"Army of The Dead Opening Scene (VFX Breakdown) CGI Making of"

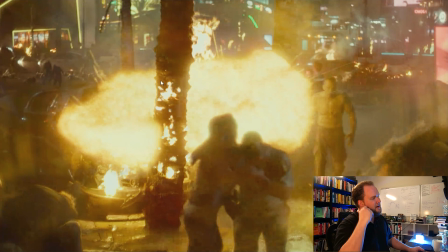(12:05)
The thing is, if you look at all of the fire in here, because this is, you know, it's meant to be at nighttime, so it's low light. So it's acceptable to have this sort of exposure going on for the fire.
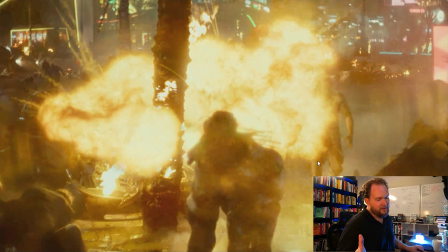(12:19)
And if you look at a lot of how Snyder's art directed all the muzzle flashes and a lot of the fire, a lot of the embers later on, he's definitely trying to go for the oversaturated,
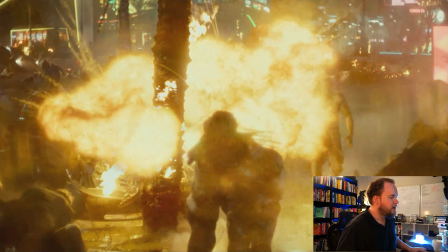(12:32)
low light sources wherever possible. But the thing is, if you look at any of the fire in the shot,
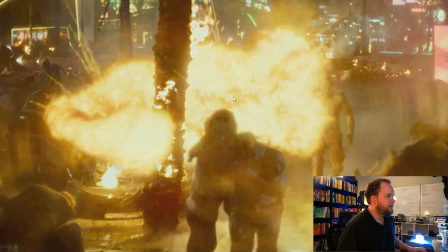(12:40)
it should be really easy to say, well, this stuff's really blown out, so I got to go for more of a blown out effect here as well.
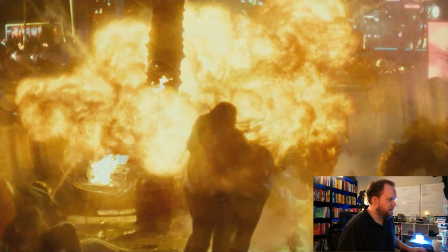(12:45)
But I feel like, and maybe this is more of a director comment or a supervisor comment, but that's where I would kind of point out this stuff,
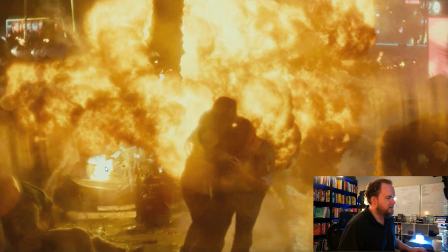(12:53)
because it just doesn't fit when you got little fire that's way more, like it's a much brighter light source than the actual explosion is. And so that kind of is counterintuitive.
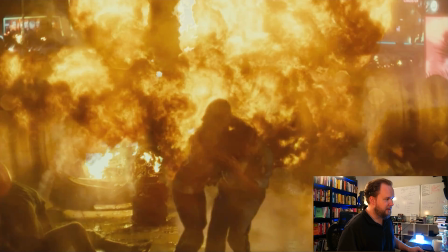(13:06)
So when you got this massive explosion and it's actually not nearly as bright as the fire,
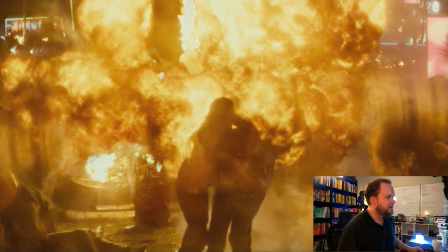(13:11)
which is just hanging there, it really feels weird right away.
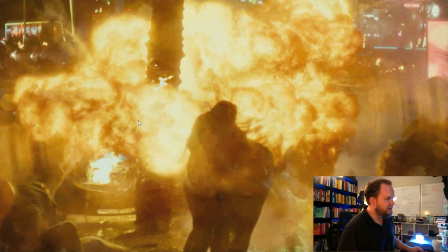(13:16)
But like I said, I feel like if you were to suppress a lot of the explosion inside the car, you still get a lot of this leaking out as it is here.
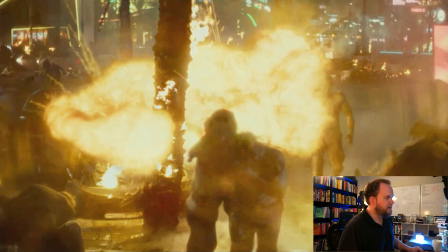(13:23)
It would just be about more interacting with everything. Right now, I feel like none of it, like it is interacting, but I just don't feel like it really does a good job interacting.
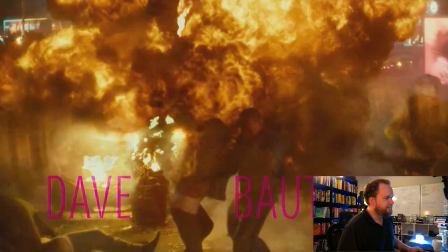(13:31)
So there's that.
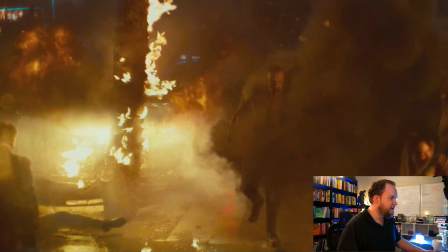(13:34)
But I mean, you know, like I said, it's difficult picking on this stuff because I can imagine a lot of times it might be a note.
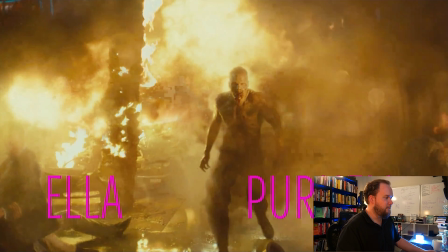(13:41)
You know, hey, you know, it's too flat.
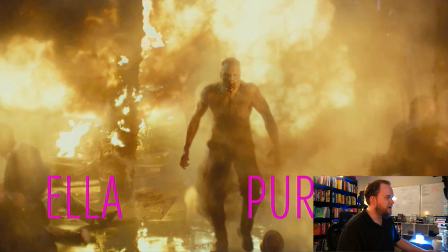(13:44)
Give me more color range, and then you do, or you assume that in comp they're going to, you know, punch it out, so you just give it as much range as possible.
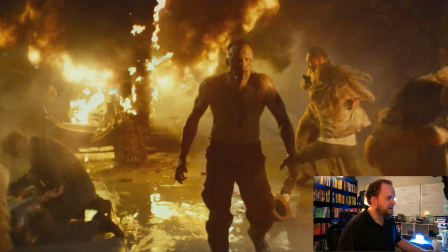(13:53)
And unfortunately, that isn't the case.
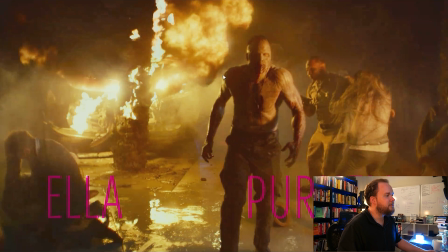(13:57)
But like, you can look at these side by side, and obviously this has got smoke occluding it, things like that, but it just isn't nearly as bright. And also just the little things that you can pick up on, like looking at the plate, it's so easy to take the information that's in there and say, okay, cool, like let me replicate that.
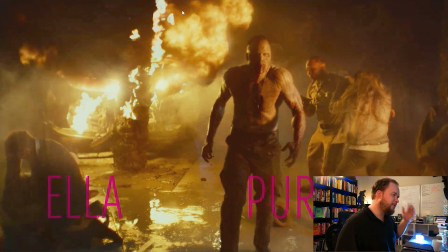(14:14)
So you look at the chromatic aberration that you get from the fire, stuff like that.
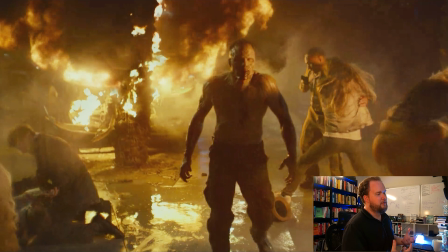(14:18)
Those artifacts and things like that, like they're there to help you because you want to try and make your explosions not look so perfect and clean. And so doing stuff like this, like over sharpening your fire, can create artifacts, which can actually be something that really works.
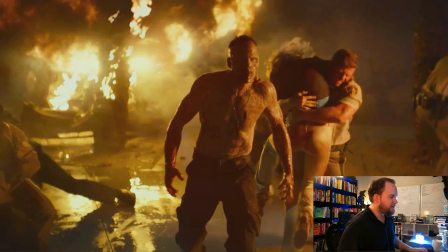(14:35)
Stuff like that just can work really well.
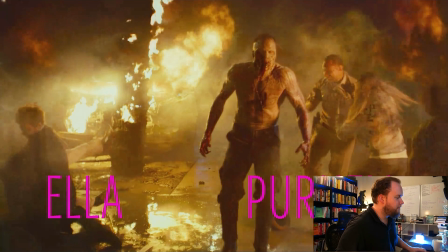(14:42)
And I'm just looking at the reflections in the water and stuff. I mean, they're there, which is good. But yeah, so I'll move on.
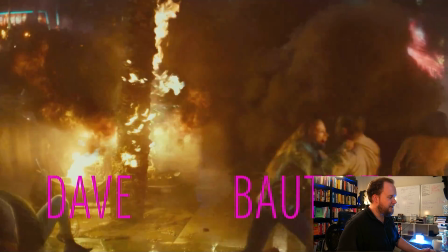(14:49)
But I just wanted to mention that because it's one of the first visual effects in the actual movie and it's always one from the very first time I see it.
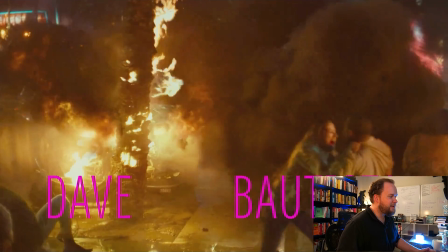(14:58)
It's just like, like, you know, I've got very mixed feelings about it.
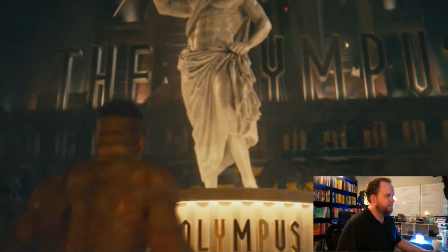(15:03)
So moving on here, we got it's also typical Snyder.
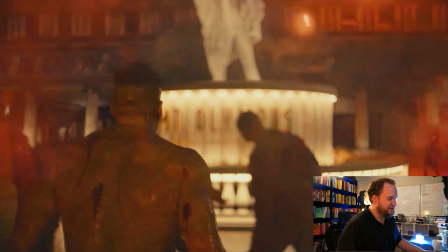(15:09)
He's got like a lot of speed ramps in there, which I'm not a huge fan of.
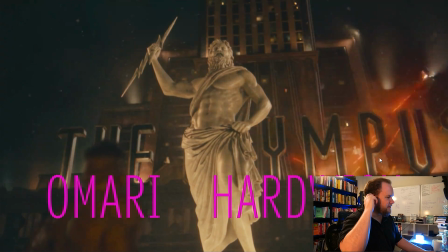(15:13)
But so you got all these like muzzle flashes coming by, which you can see they're from helicopter.
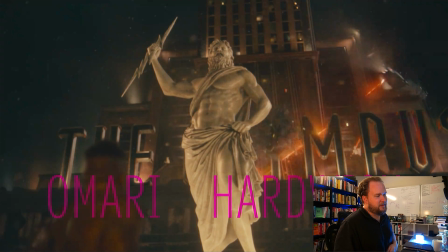(15:19)
And this is what I was mentioning about, like, where it seems like either Snyder, I assume Snyder because I believe he was DP as well as director on this,
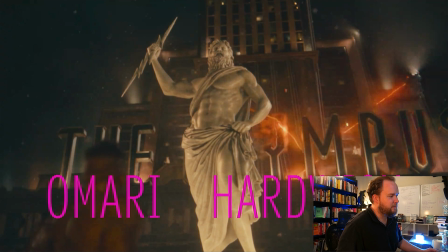(15:28)
but so I'd assume that he's kind of taking full control of the visuals as well,
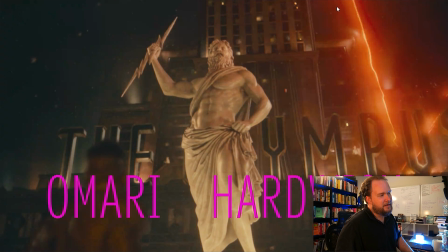(15:33)
but maybe it's the VFX Super made the call, but you can tell that the colors are really saturated,
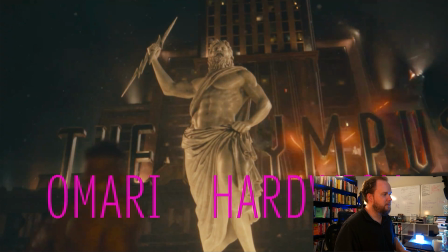(15:40)
and especially for low light, like it's, you know, I'd say it's more of an artistic
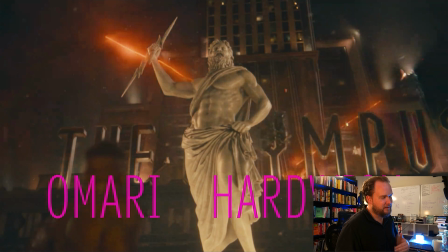(15:46)
preference to kind of push things down a little bit, push the brights down and get more range to make it look really beautiful.
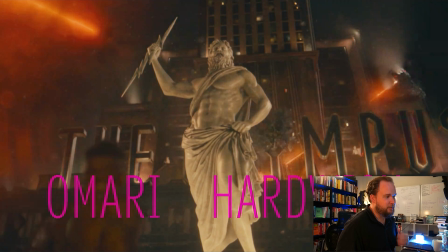(15:53)
But in some cases, like less information, like blowing stuff out, it's just gonna sell as being a lot more real.
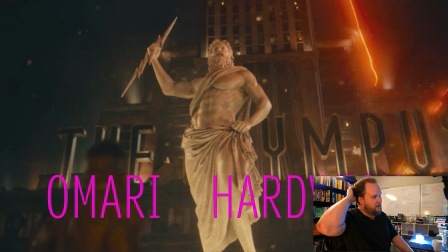(16:01)
So anyway, something like this, I mean, it's not that big a deal because I believe the Olympus is the...
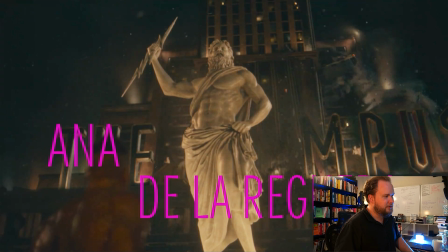(16:09)
I've only watched the movie once. I tried to watch it a couple of times more and I just couldn't get through it.